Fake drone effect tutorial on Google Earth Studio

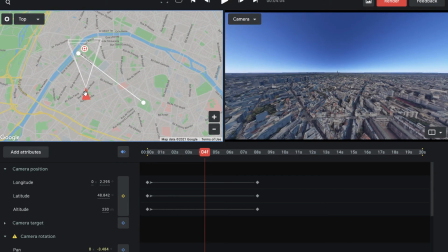243s
Then what I want to do here was create like a curve, like a bend, so it doesn't just go in a straight line. So you just, you know, adjust it, you create another keyframe, and you can use like the bezier like curves to just like adjust it or whatever.
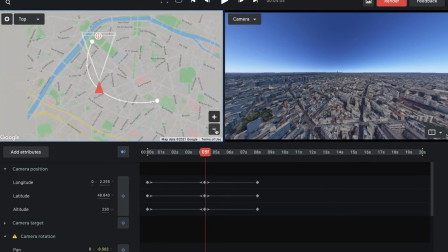258s
And yeah, then you just play, and you just play and it looks pretty cool. There's still a couple more things we could do to make it kind of smoother, but yeah, that's pretty much it for the movement.
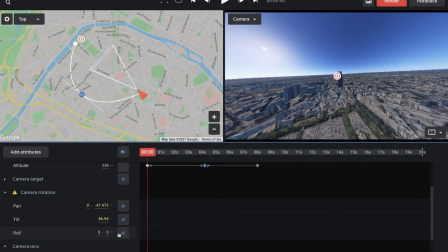273s
And then we can adjust the roll so that it looks like an actual drone, because as you go to the left when you're in a drone, you tip one side, and then as you go to the right when you're in
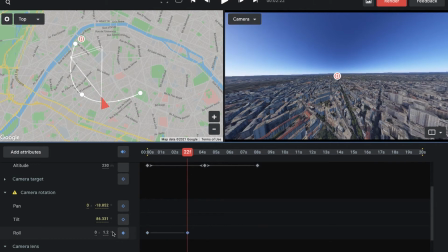286s
a drone, you tip the other side. So, you know, adjust the roll, make it look as realistic as possible,
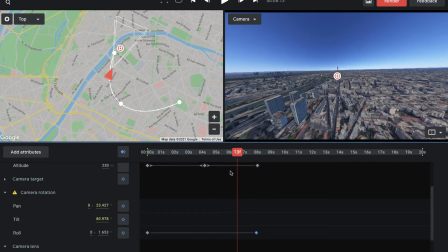292s
because this is literally a fake drone effect, so you're going to want to make it look as realistic as possible.
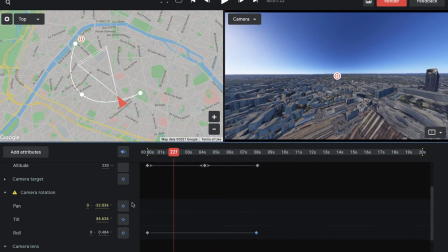297s
And then you can also adjust the time the time of day.
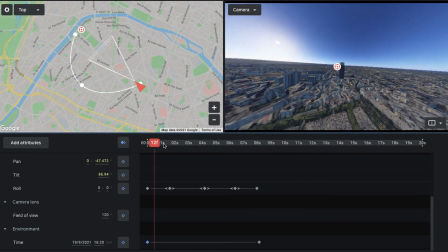301s
So I made mine so that it, you know, it rapidly like changes the time of day, which I think is pretty cool.
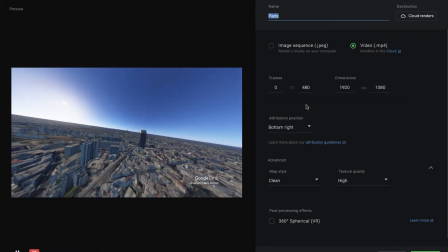308s
Then I export it, you know, you put your beginning and end frame.
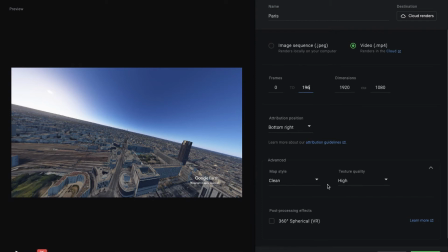314s
You can change between, you know, what type of maps you want, you know. I wanted a high quality, so, and I put it clear, then you download it.
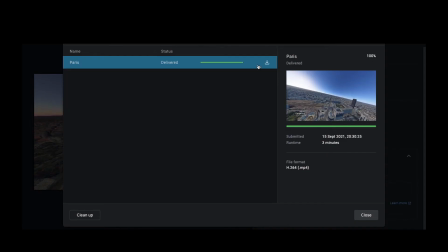325s
And since you're in Chrome, it'll probably just download straight to your computer, which is pretty handy.
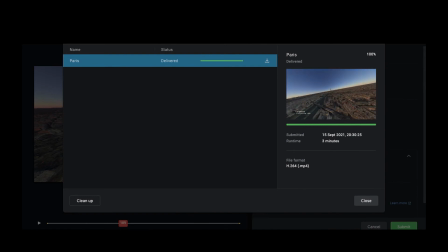331s
And then yeah, then we get this out, and then I added some blur,
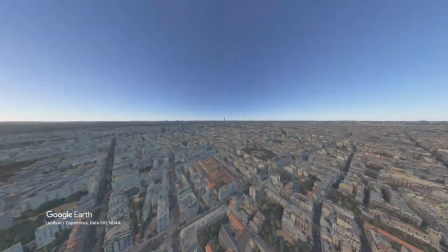336s
added some color grading, and you know, then we got this,
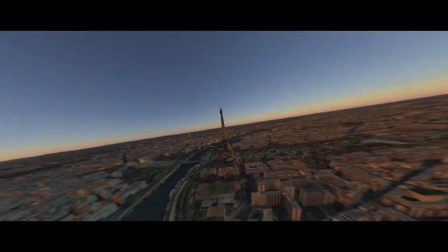343s
which is pretty cool. So yeah, that's pretty much the end of the video. If you really like this sort of tutorial, then let me know.
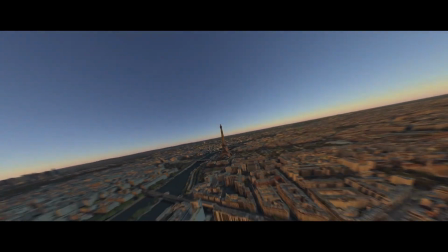350s
I really want to make more of these because I have a couple more effects that I did in my music video. I'm gonna make more of these type of videos, and yeah, thanks for watching, and yeah, in a bit.